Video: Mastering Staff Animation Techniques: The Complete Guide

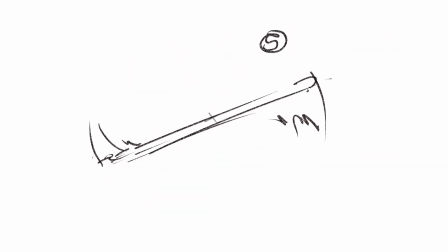today we're going to animate a staff animation from a more simple version to a more advanced one.
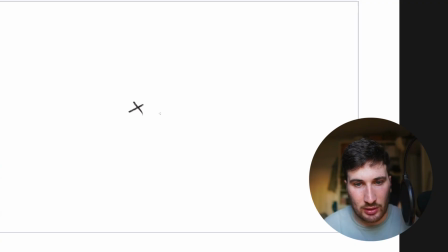Step-by-step breakdown. Sketch here a little X. So this will be our first drawing here. Here the second one. The staff will cover more distance. Things starting to speed up here. And now we can add here also a smear. Also create here a little smear. And now you can create the illusion that just this multiple times on your canvas.
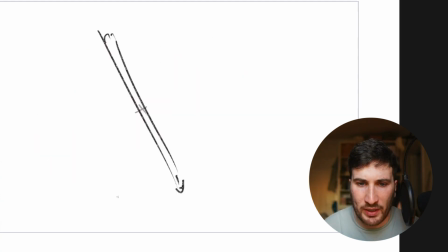Another one here. And yeah, if you're looping it, you created here your little staff animation.
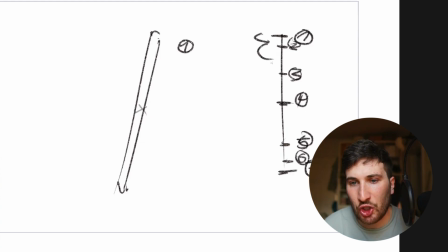Your drawings in the middle when they're slowing in here more close to each other. And then when the action gets faster, you want to have a bigger gap.
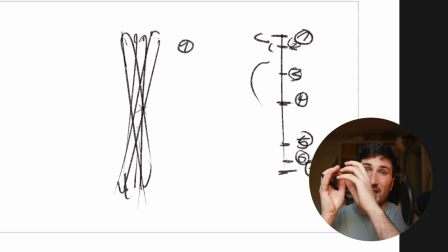So we have more drawings here in the beginning. So it's slower in the beginning, then fast, and then slow again.
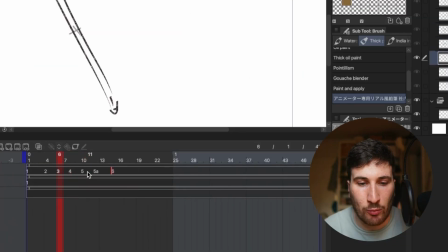Where the fast part is you place your drawings more on 1 or 2, and where it's slower you place it on 3s.
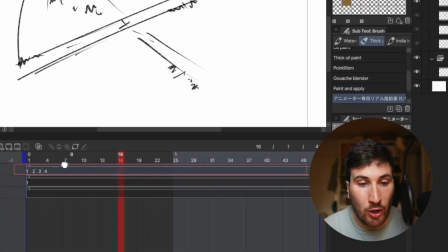For example, this is also a version with only 4 drawings, where we have drawing number 1 here, number 2,
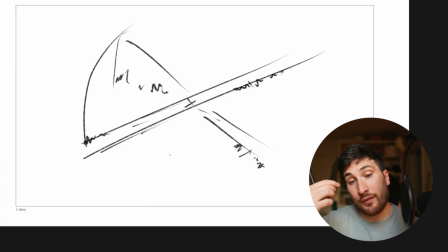then 3 already creates a bigger smear, number 4 creates the illusion that the staff is already rotating couple.
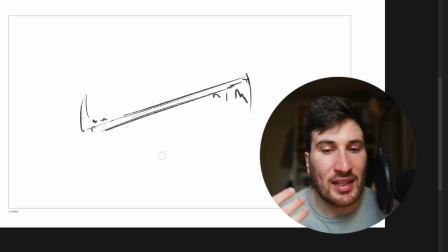If you play it in a loop, you create the illusion of the staff that is spinning. So the example on how staff animation can also look like when you're adding a couple more drawings.
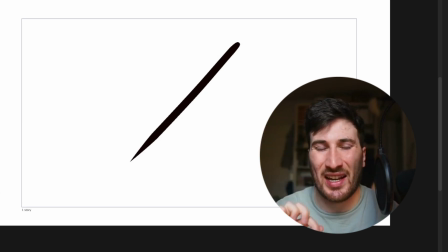To practice this animation is without having to sketch each side of the staff, is to just make your brush a little bit bolder, sketch a line,
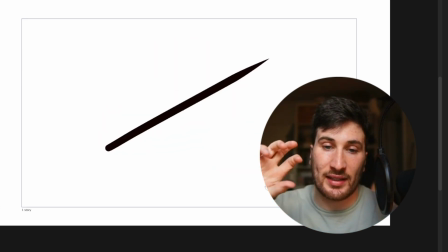and with that, yeah, practice a little bit the principle behind it of letting the staff rotating and adding here a couple of smears and play with the
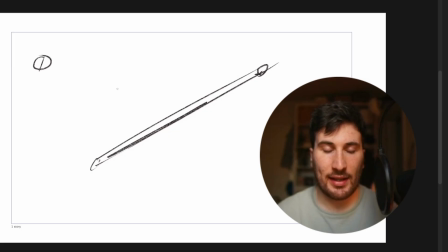timing. So let's get into 3D space and how to animate the staff in perspective. So we have our first one here, and then we say, okay, one in the middle, we want that it goes into perspective. We want it here pointing into the camera. Make use of ellipses here to help you guide animating your staff here into perspective.
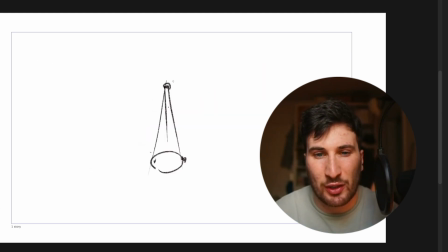So this would be super strong for shortening. For example, this could be drawing number 5, and then we have another one at the end, drawing number 9, for example.
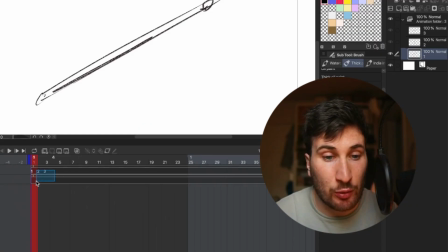So we have our middle drawing, and then our last drawing. And now what you can do, space out your drawings a little bit on frame 5, and this one here on frame 9.
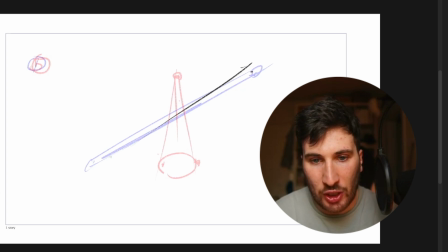In between that, and we maybe create here just a little rotation so it's easing in. Drawing number 2 here, go slowly a little bit more into perspective. Drawing number 3, and then with 4 we're getting closer to this one where we have a stronger foreshortening here.
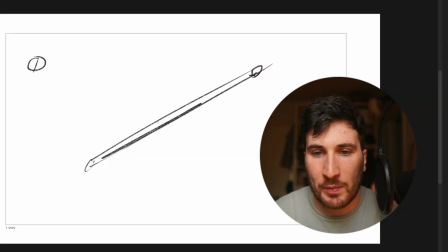And with it already you can create a cool transition from this stuff that is more from the side going into perspective.
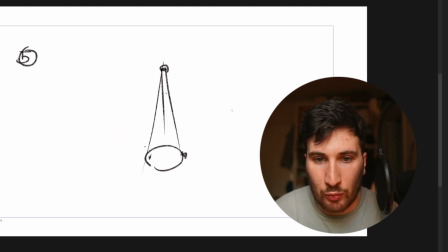Maybe we go in here now like this, where our stuff now moves here with a little bit stronger smear, and then we let it ease it out again. Decrease here a little bit the smear, 7, and our last frame before we reach again the last position here, number 8. We're creating like a smooth animation here in perspective. This was the rough version here, where I sketched out first a little bit the character more accurate.
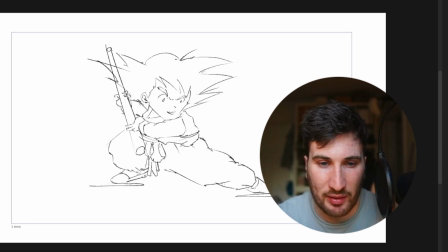Not perfect, of course, here and there a couple of mistakes, but to see does this pose work. With the staff animation, the same principles I showed you before. We have first here a little slow movement, the spacing a little bit gets bigger, so here now also the speed also increases, where we have here a little smear added also with the rotation,
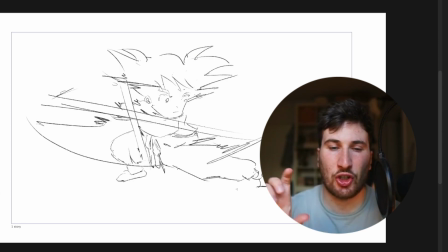and then here the next one, and then here sketch it a couple of times so things slow out.
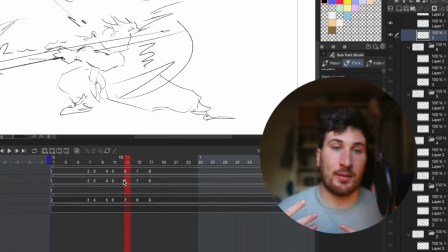Could have added a little bit more anticipation, but I wanted to keep the animation simple. And the goal also for the rough animation is to see if you're happy.
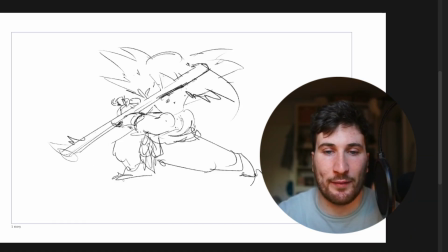So the last frame, as you can see, the more frames I went forward, the more less accurate I was here with the rough,
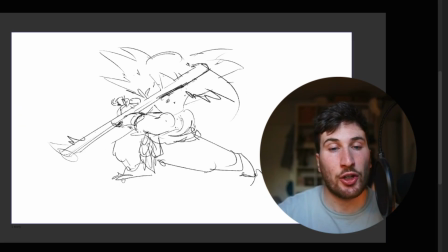and I only wanted to see if I'm happy with the rotation and stuff animation. And then I went into cleaning things up.
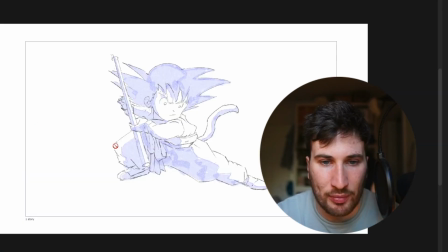First did a little draft on top like this one here, sketch a little bit the rough, drawing better out,
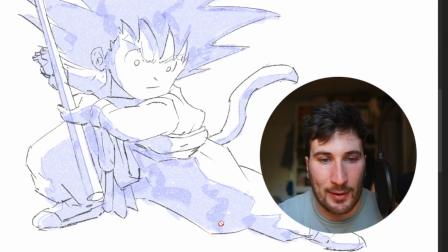and then also create here with this blue lines and with this blue sketched fill in here to see,
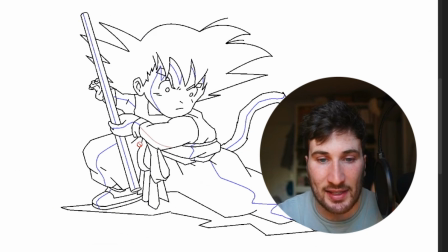okay, where are the shadows. And then I went on top of it with clean lines here with the line tool and clean things properly up so everything is close here.
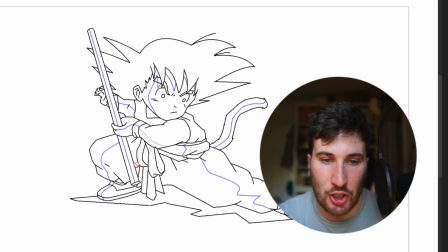Then later I can use the fill tool to color my animation and use also these lines already to color things properly up.
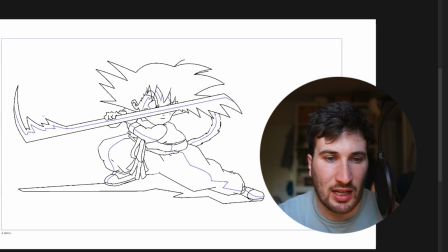So I went through it, clean things up to see how does the smear look like, where to place the shadow, make the hair animation smooth, so added a shadow accordingly to the staff animation. So I think this adds also a cool like visual additional element.
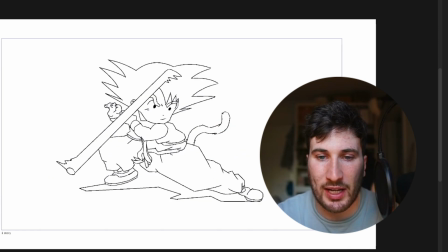The tail here from Goku, I also let it rotate or like spin it in this SC curve.
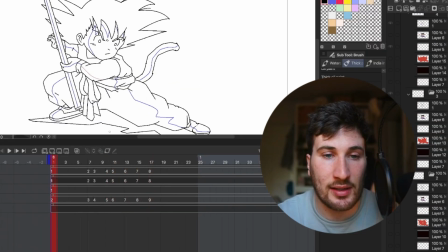And the most tricky thing I would say is to get the arm and the hand movement right.
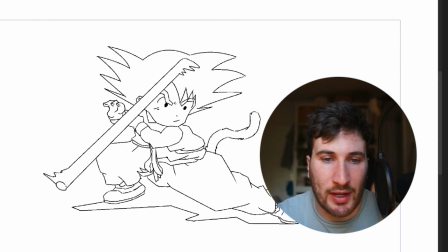So I was lazy here. You could do it more accurate, but I felt like, okay, these drawings like here enough to make this animation believable,
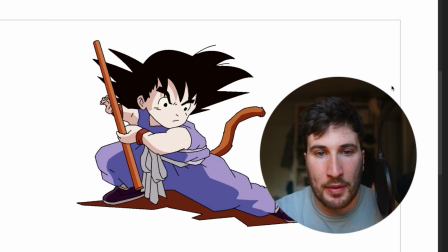especially when then things get played more faster. This was the phase where I colored it, and then later I created the black background here.
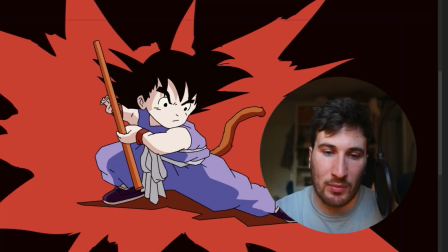I it also added these red shapes here, like in the original Dragon Ball opening, to give it a cooler dynamic.
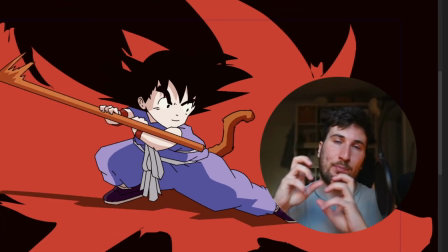And then also I thought, okay, it would be cool if the red background would also move with the staff animation.
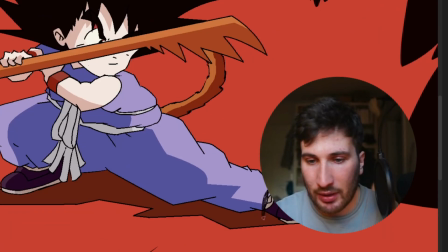Of course, there are a couple mistakes here also for you in the future. For example, if you look at this, the foot here, when we go through it, the size changed too much.
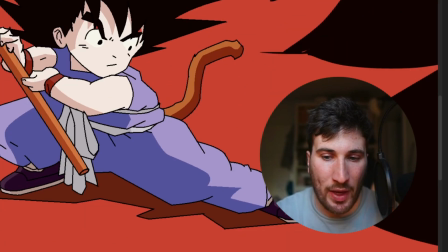So you could try to stay consistent here with the parts of the body that don't move so much.
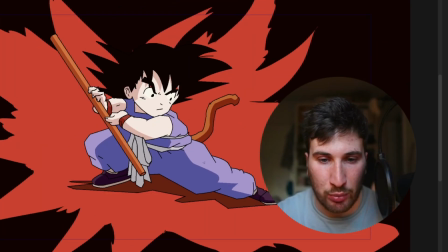If you're interested in how I colored it actually and how the coloring process looks like and how I did the cleanup from a technical perspective,
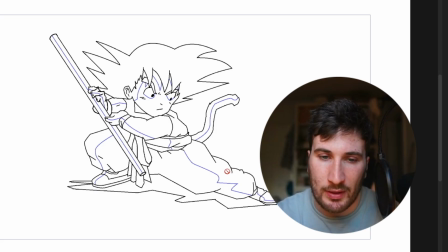check out the Patreon channel. I will have there a little bonus tutorial if you're interested in that, and also will have the open files of Goku.
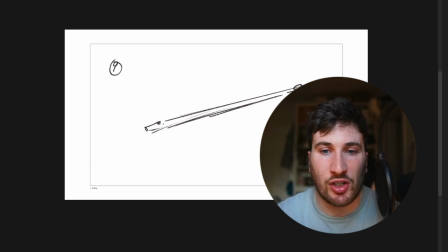So this one is that you can see here, but I also include all the open files from all the staff animation.
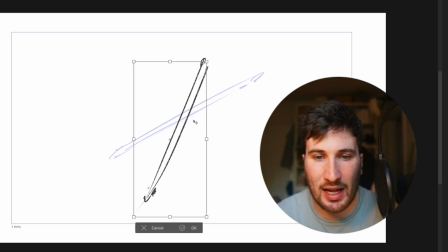Common mistakes you could make: stay not consistent with your stuff, but you also mess up the rotation and where it goes.
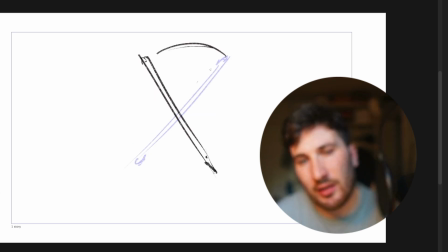When then adding your smear, to make you not your smear here in this round shape here, but to have it too much like this.
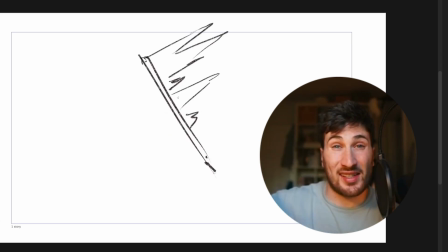I feel like this is destroying the illusion that the staff is spinning in a round form.
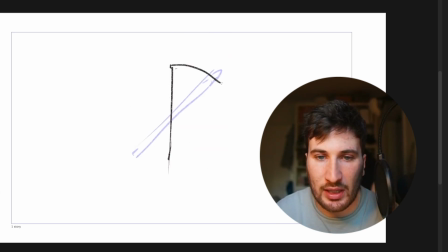So you have here the straight line, and then you want to add your smear here from where it's coming from and pointing in that direction.
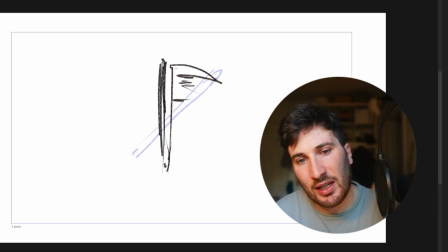Your clean line here where you have no smear on this side, and you're adding more smear on this side.
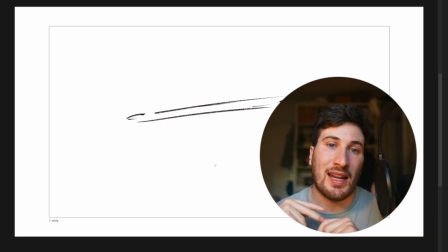If you want to create little smears here, so that would work. Let me know if you have any questions, if you want to see more content like that. And with that, see you in the next video. Bye.